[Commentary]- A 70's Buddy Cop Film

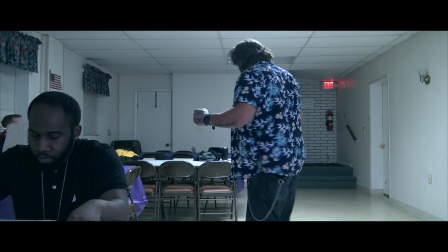I literally had to act out this scene to Joe in my kitchen. and then that's exactly what we told Taco to do.
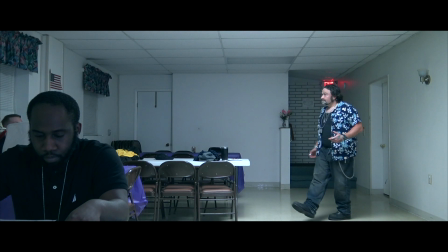And then you can see Bill sitting in the background with his head kind of hidden behind our prop bag.
God damn it!
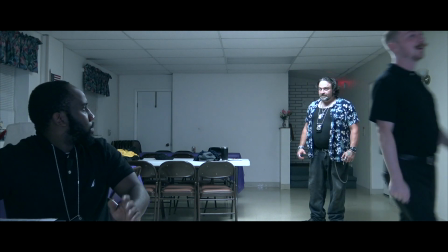That's supposed to be a microphone beep. Or a microwave. Bill is supposed to cut the tension and if you can see, Martin's like, what the fuck?
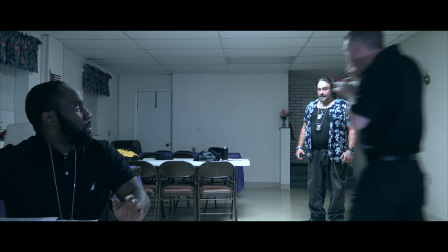And at one point, Martin looks at the camera because he doesn't know what to do next. See all the duck sauce we got back there.
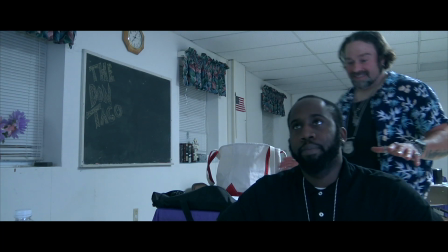Right here. Yeah, look at the camera, yeah. But the idea is Bill pulled over Dewey and got the duck sauce,
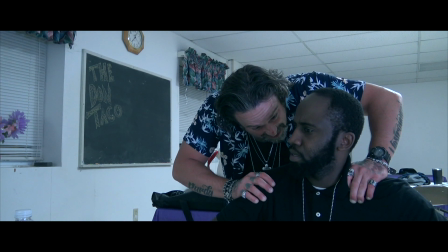a lot of it any scene that involves Bill and I is about duck sauce I've noticed ah the music
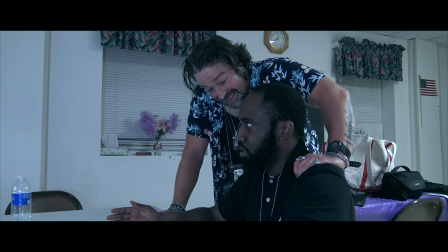this scene went on for a lot longer than when we kept it because Taco and Martin just kept going at it I have a tendency to like when I when I'm directing these actors I won't say cut I'll just let them play out the characters for as long as they can So a
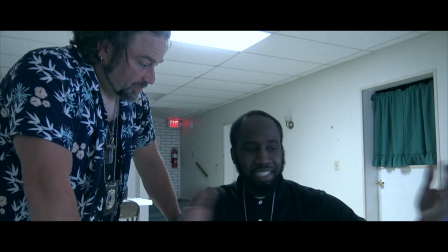lot of times we'll finish the scene And I won't say cut and they'll stay in character And a lot
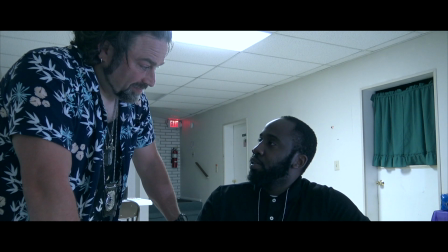of gold moments That have made the movie Have come out of those moments Oh wow
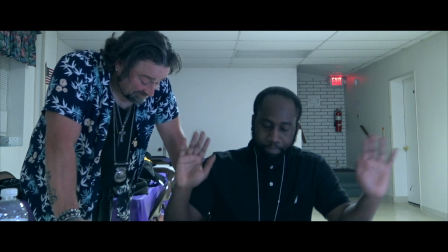Especially this one When Taco and Martin are like We stop ourselves That was one of those moments Oh wow
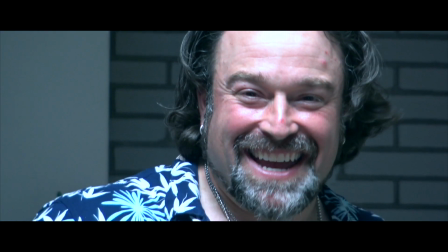This is the best shot in the movie Shopping Now that scene took us A long time to shoot All right.
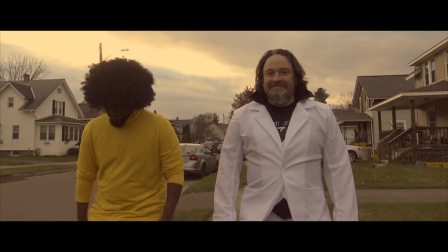I just got to compliment you real fast on this. I love the way you shot this to the music.
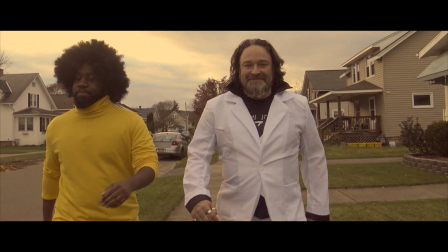Yeah? Yeah. It's so good.
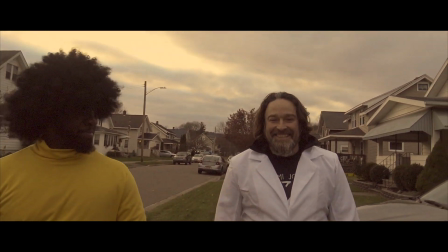Taco. And then he smiles, dude. He looks right at the camera and smiles.
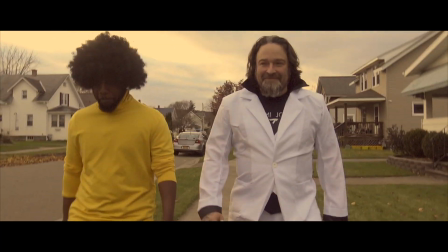And this scene, when we were filming this, you're going to see Taco is going to wave to his neighbor right there.
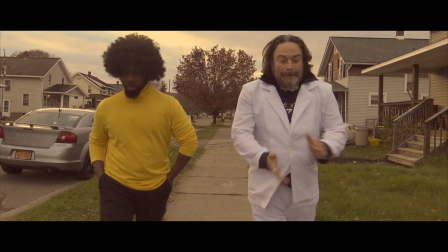He just waved to his neighbor because his neighbor was walking down the street. And then I told Taco to do a little dance.
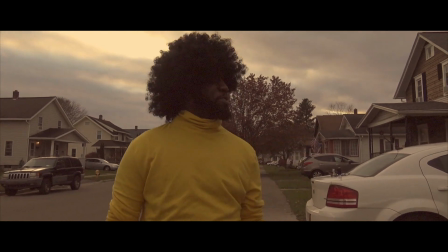How long did it take you to film this walk? A long time.
Oh, yo, baby, what's your mama's name?
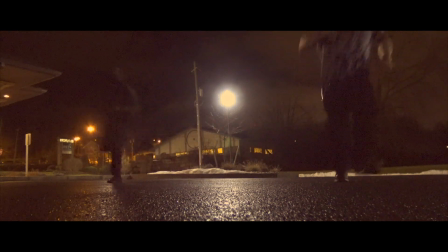So we got to tell a story here while this montage is going on.
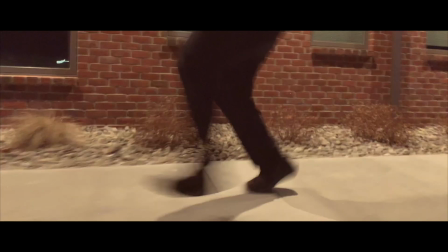So the line, yo, baby, what's your mama's name? That line is the reason this movie is made.
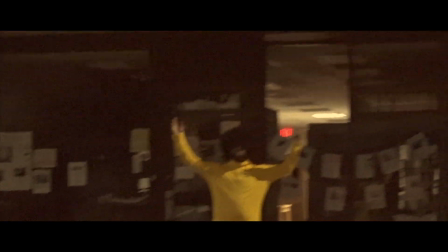Yes. Because, you know what, fuck it. I'm just going to tell a story. At my previous workspace.
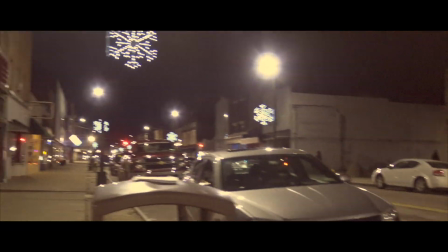Yes. Okay. I had. The good purchase. I had.
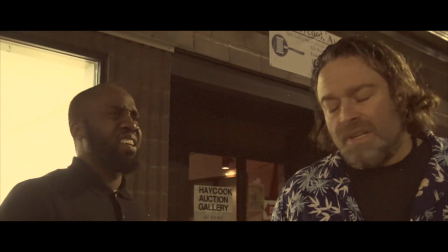I had sexual relations with this lady, right?
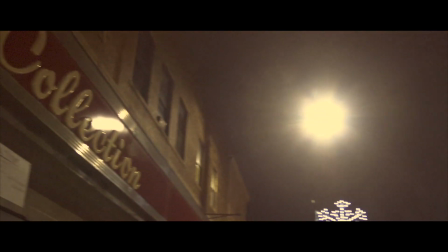Who was in the same vicinity In the workplace We didn't know her name for the longest time No And I had sex
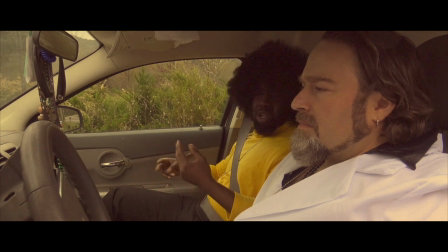with her And it was a little too late to start asking her I couldn't remember what her name was So she had her child with her